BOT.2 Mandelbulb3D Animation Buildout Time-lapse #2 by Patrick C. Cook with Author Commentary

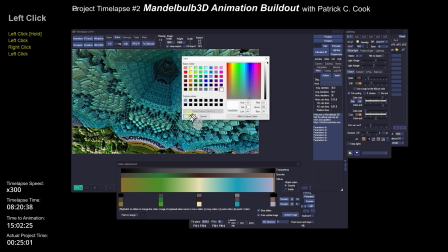I just give me a good place to start, and I'll take it from there. I don't want my colors to be too garish.
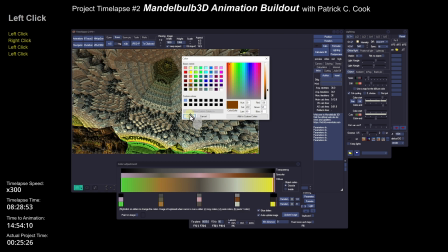All right. I don't want my Mandelbulb object to yell at the viewer,
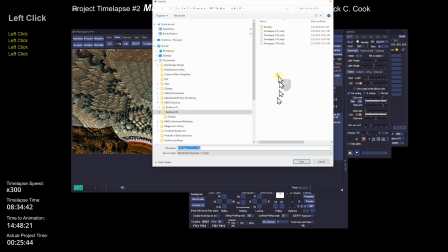but I want it to be interesting enough.
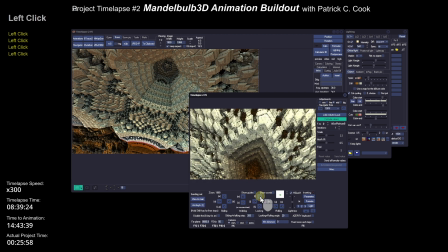And I also want to be careful that the colors hold up nicely
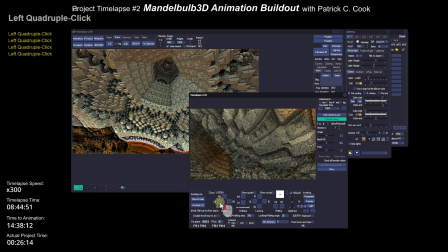as I animate through the scene, which is what I'm just checking right here. Now, the navigator is not going to give me true color, color rendering, but it'll give me an idea.
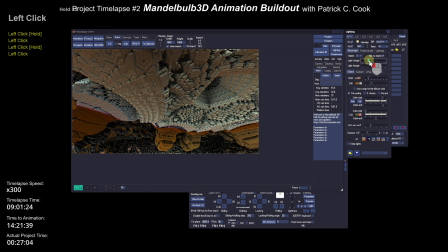So now take a look at some of the lighting. Now, there's an awful lot of
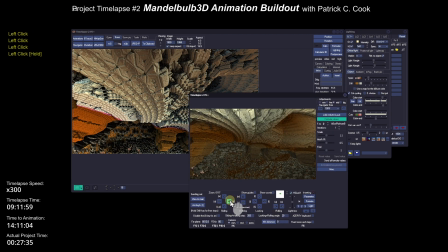holes and shapes and various patterns and curves in this whole Mandelbulb scene.
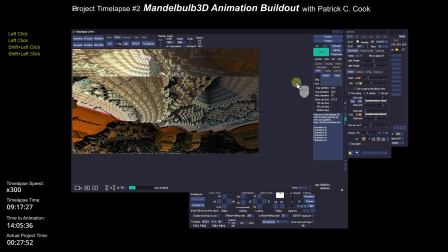Lighting is going to be a little tricky, and I want to be careful that I don't have too heavy of shadows down in the depths.
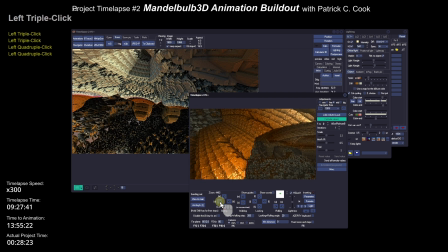I want to be careful that that
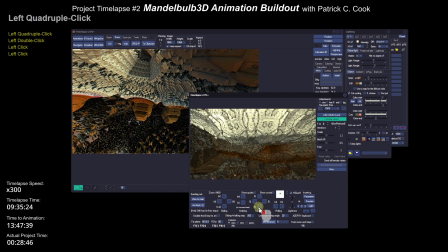as I move through the scene, that my lighting fairly well holds up.
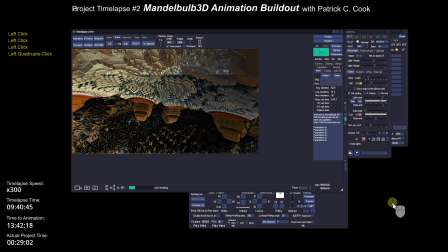You'll notice over on the lighting tab, I've got
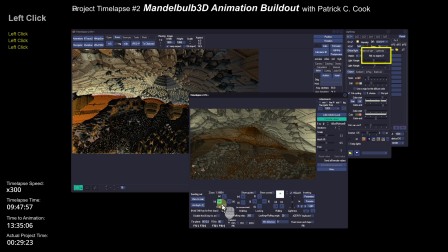relevant to object is checked on, because I want the light source to stay locked to the image.
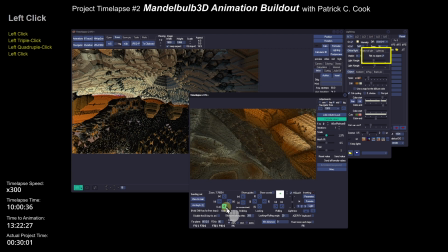not have my light source follow the camera. If I have the light source follow the camera,
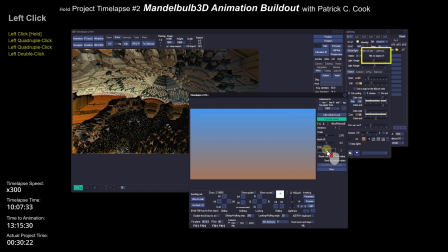I've got shadows flying every which way, changing, modifying.
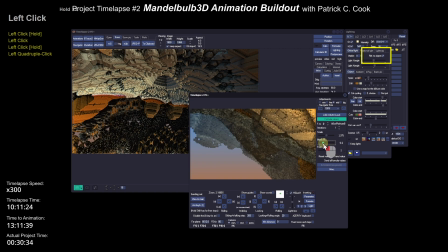I don't want that. I want the camera to move with the lighting locked to the Mandelbulb object.
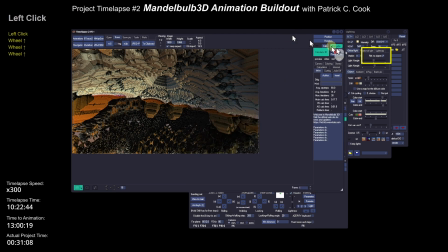That's what that relevant to object means. Okay, so now I'm looking for formula number 5.
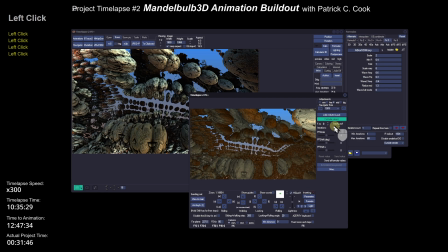Can I use this A box VS wavy to give me even more
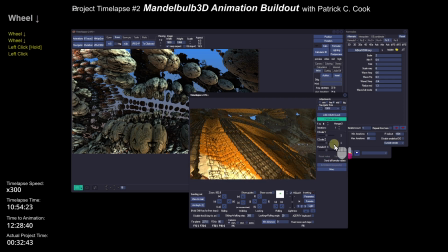changes and interest and shapes in my Mandelbulb formula? Again, I don't know if that's going to work for me or not,
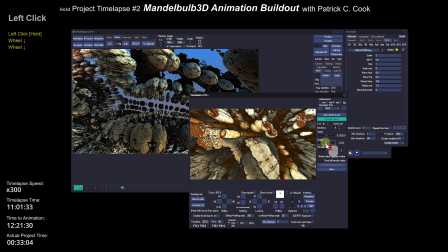but the beautiful thing about the Mandelbulb3D software is that you can try things,
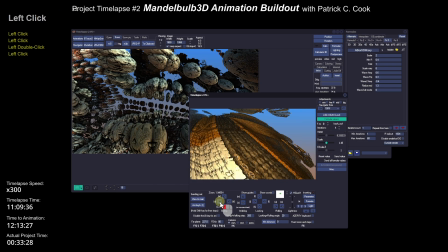and if you don't like it, you just try something else. And what you're trying to do here is to find a Mandelbulb scene,
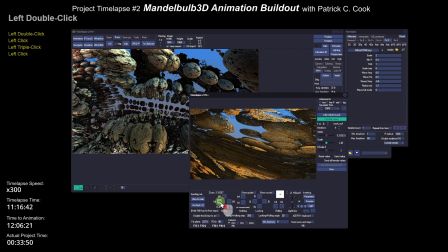in this case, that I feel confident that I will be able to
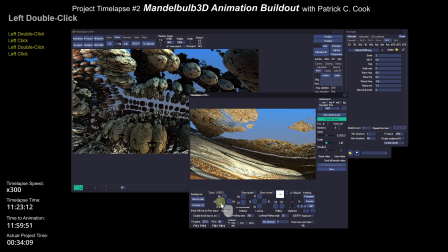animate through, move my camera through, and always bring into the scene
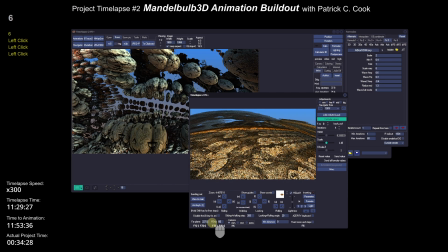something interesting, something unique, and something entertaining.
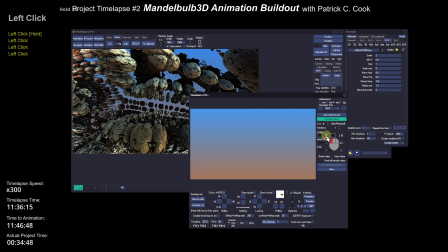The only way you're really going to know is to put formulas in there, modify the properties, see what happens.
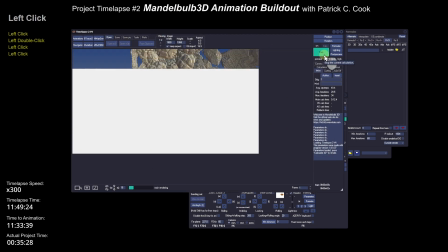If you save periodically, you can always revert back, which is exactly what I just did.
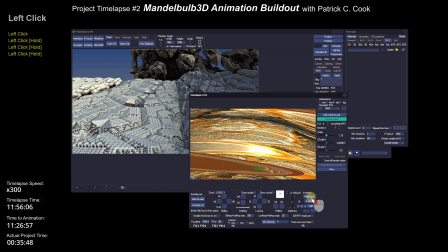I didn't like the formula number 5 that I had put in there.
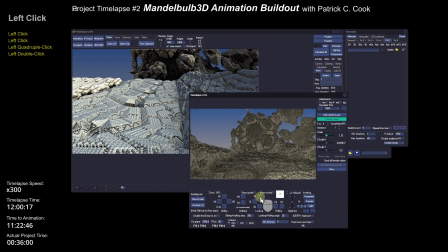What was it? The A box VS wavy. I didn't like it.
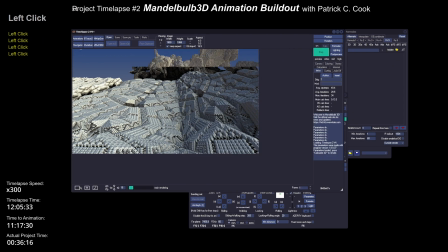So I basically threw it away by calling up my last saved M3P.
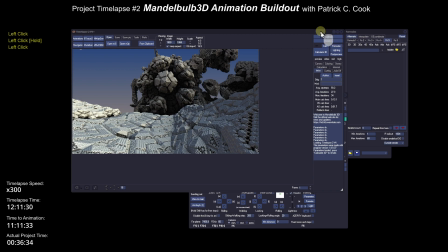Now I'm just back where I started. Well, where I was.
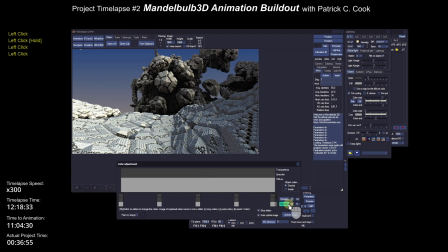And I've decided that I'm going to pretty much stay with this particular Mandelbulb scene.
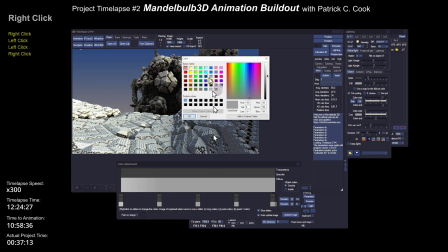You notice there, what I did is I threw some red.